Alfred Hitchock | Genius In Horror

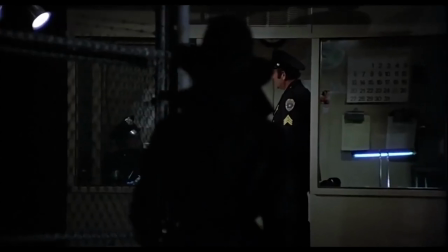0s
Hey guys, welcome back to the channel. Today we'll be analyzing some movies from the great Alfred Hitchcock. I want to talk about some of his filming techniques and significance that he's brought to the horror movies. As we all know,
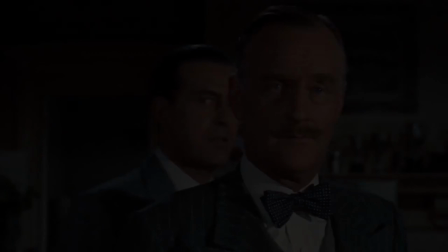8s
Hitchcock has had a significant influence on the horror genre by popularizing suspense and psychological horror in his films.
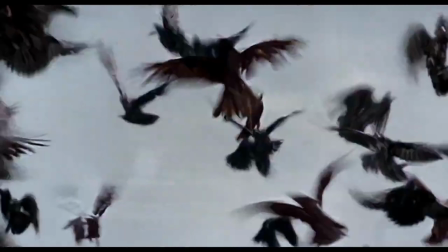14s
He used techniques like bomb under the table, surprise twists, and sound to create tension and fear in the audience.
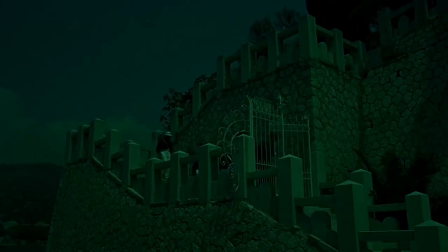19s
Many horror films today continue to use these techniques to keep audiences on the edge of their seats. Now let's look at how the great Alfred Hitchcock used the techniques I said to elevate some of his iconic horror movies,
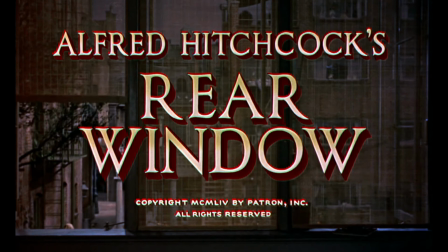29s
with Psycho using bomb under the table, Rear Window using surprise twist, and Bird using sound effectively.
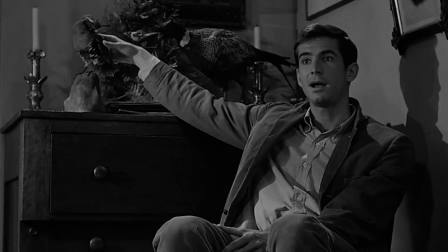34s
In Psycho, we the audience know that Norman Bates is the killer, but Marion Crane does not. This then creates tension as the audience watches Marion interact with Norman, knowing that she is in danger, which creates sad anticipation and dread for what's to come.
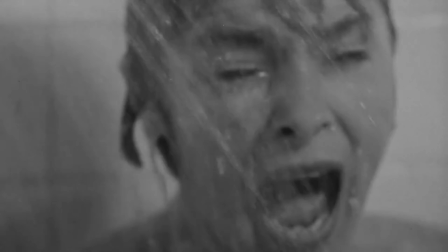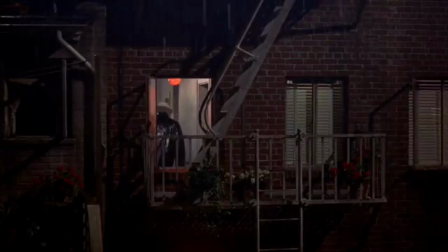54s
In Rear Window, Hitchcock uses a surprise twist to reveal the identity of the killer.
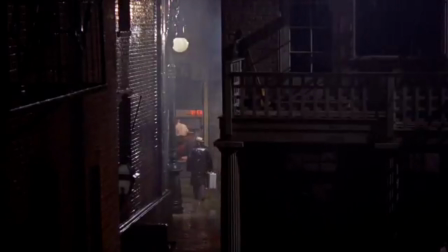59s
Throughout the movie, the protagonist, Jeff, becomes convinced that his neighbor across the courtyard has murdered his wife.
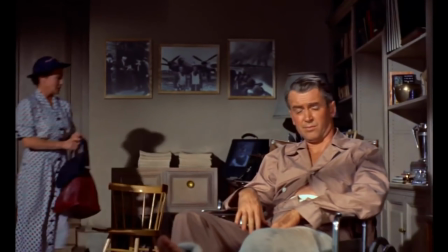63s
However, it is not until the end of the movie that he is able to prove it. The twist comes when Jeff's girlfriend Lisa sneaks into the neighbor's apartment to look for evidence and is caught by the killer.
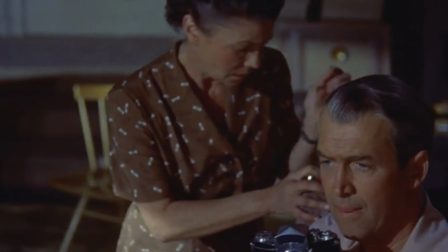72s
Just as it seems like she is going to be killed, the police arrive. He's still seen by the killer, who then goes into Jeff's apartment and tries to strangle him, but he survives the fall.
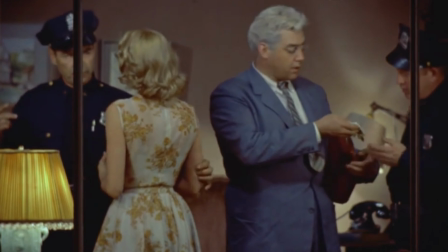80s
This twist is effective because it is unexpected and resolves the tension that has been going throughout the movie.
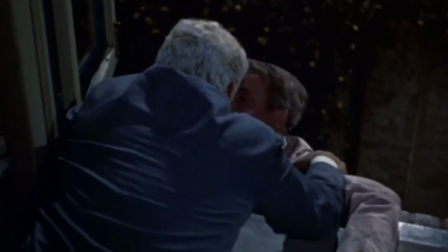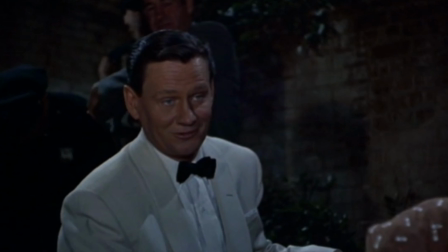94s You got enough for a search warrant now? Oh yeah, sure.
In the movie Birds, Hitchcock uses the horror of sound throughout the movie.
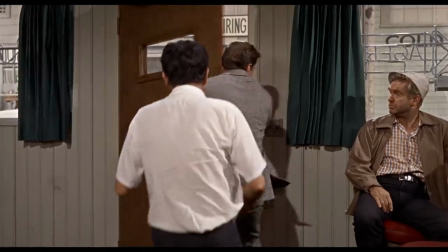101s
The sound of the birds is to create an atmosphere of unease, even when the birds are not visible on screen.
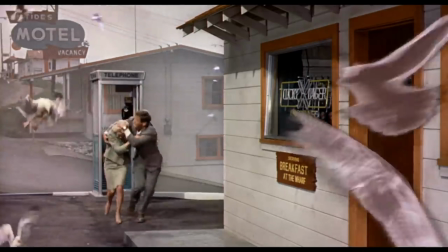106s
The sound of their wings flapping, their screeches and calls, and even the rustling of the feathers all serve to build tension and create a sense of impending danger.
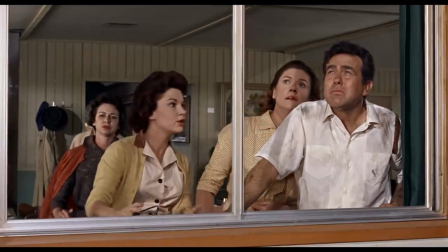Alfred Hitchcock is widely regarded as one of the greatest filmmakers of all time, and his influence on the horror genre is without question. Many of today's horror directors have cited Hitchcock as a major influence on their work, including David Lynch, John Carpenter, and Jordan Peele.
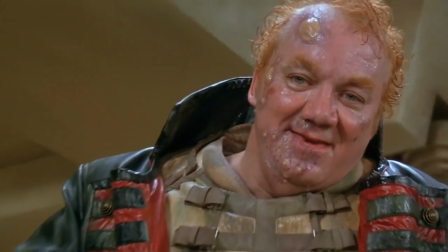133s
These directors have talked about how Hitchcock's movies inspired them to become filmmakers and how they have tried to incorporate some of his techniques in their work.
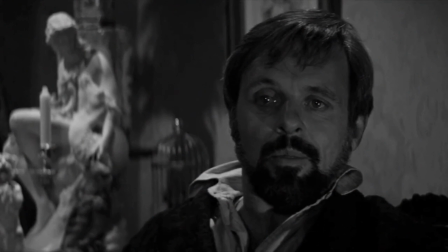140s
For example, David Lynch has said that he was inspired by Hitchcock's use of sound and music in his movies.
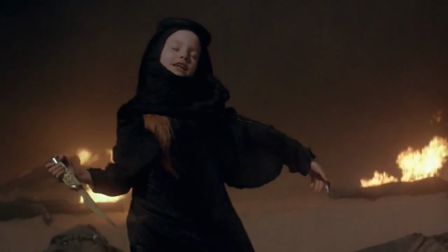144s
Lynch has said that he tries to create a similar sense of unease and tension in his own movies by using sound and music to create a mood.
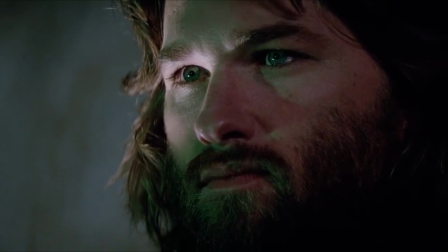150s
John Carpenter has talked about how Hitchcock's use of suspense and tension has influenced his own work, and how he has tried to create similar feelings in his movies.
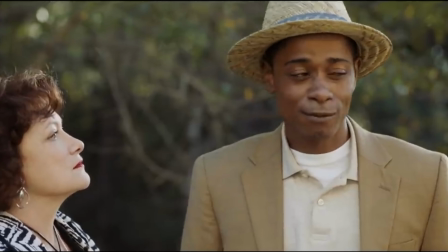157s
Even recently with Jordan Peele, he can be seen using elements that Hitchcock used in his widely acclaimed horror movie Get Out.
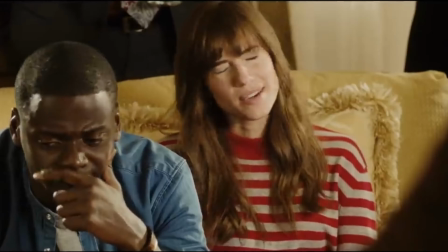163s
Suspense and eeriness is used in Get Out because us the audience know what is happening, but the main protagonist in Get Out does not, so we feel dread and anticipation.
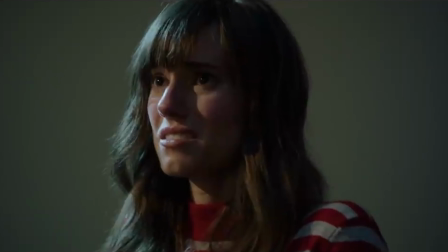170s
The example of this used in Get Out is when he finds out his girlfriend is cheating on him, and when she betrays him, and then right away, we find out that the whole family is psycho.
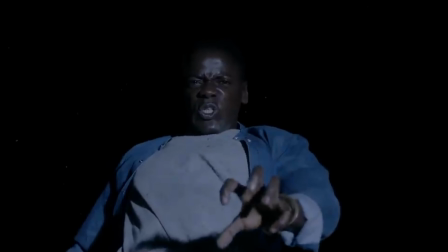177s
And that is just one example of influence that he's had on the horror genre out of many.
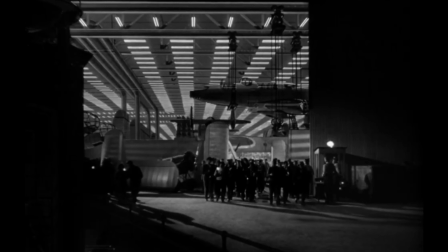181s
Alfred Hitchcock was a true innovator and used groundbreaking techniques to tell his stories and create unforgettable cinematic experiences.
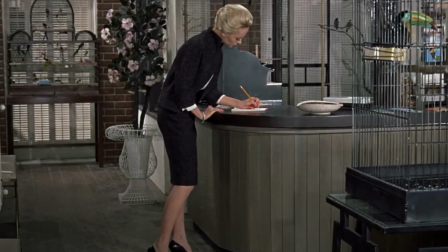187s
But beyond his technical skill, Hitchcock was also a visionary director who understood the power of film to captivate and engage audiences.
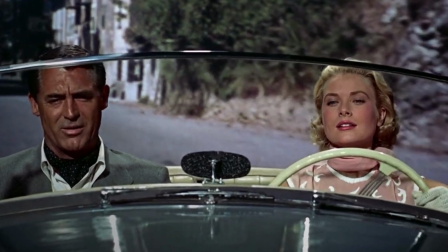193s
He was a true artist, bringing his unique vision to the screen and creating movies that continue to captivate audiences to this day.
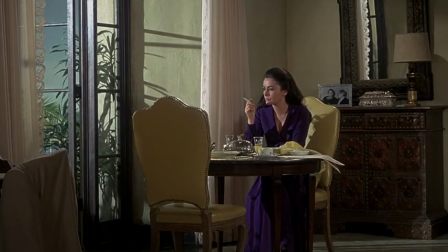198s
Alfred Hitchcock was a true icon of the film industry, and his legacy will continue to inspire filmmakers.
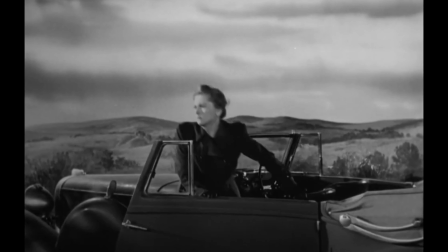203s
He left his work for all of us to view, and they will never be forgotten. Hope you guys enjoyed the video, and thanks for watching.
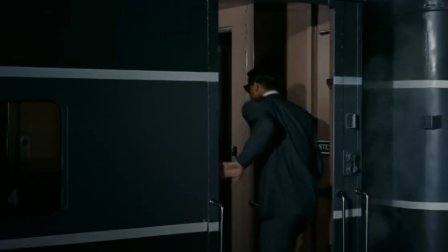208s
I love researching and talking about one of my favorite filmmakers. I own a ton of his movies, and we all know he was way ahead of his time.
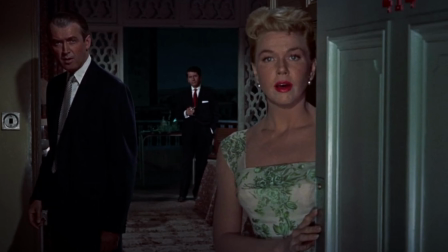213s
Hope you guys have a good day. Bye guys.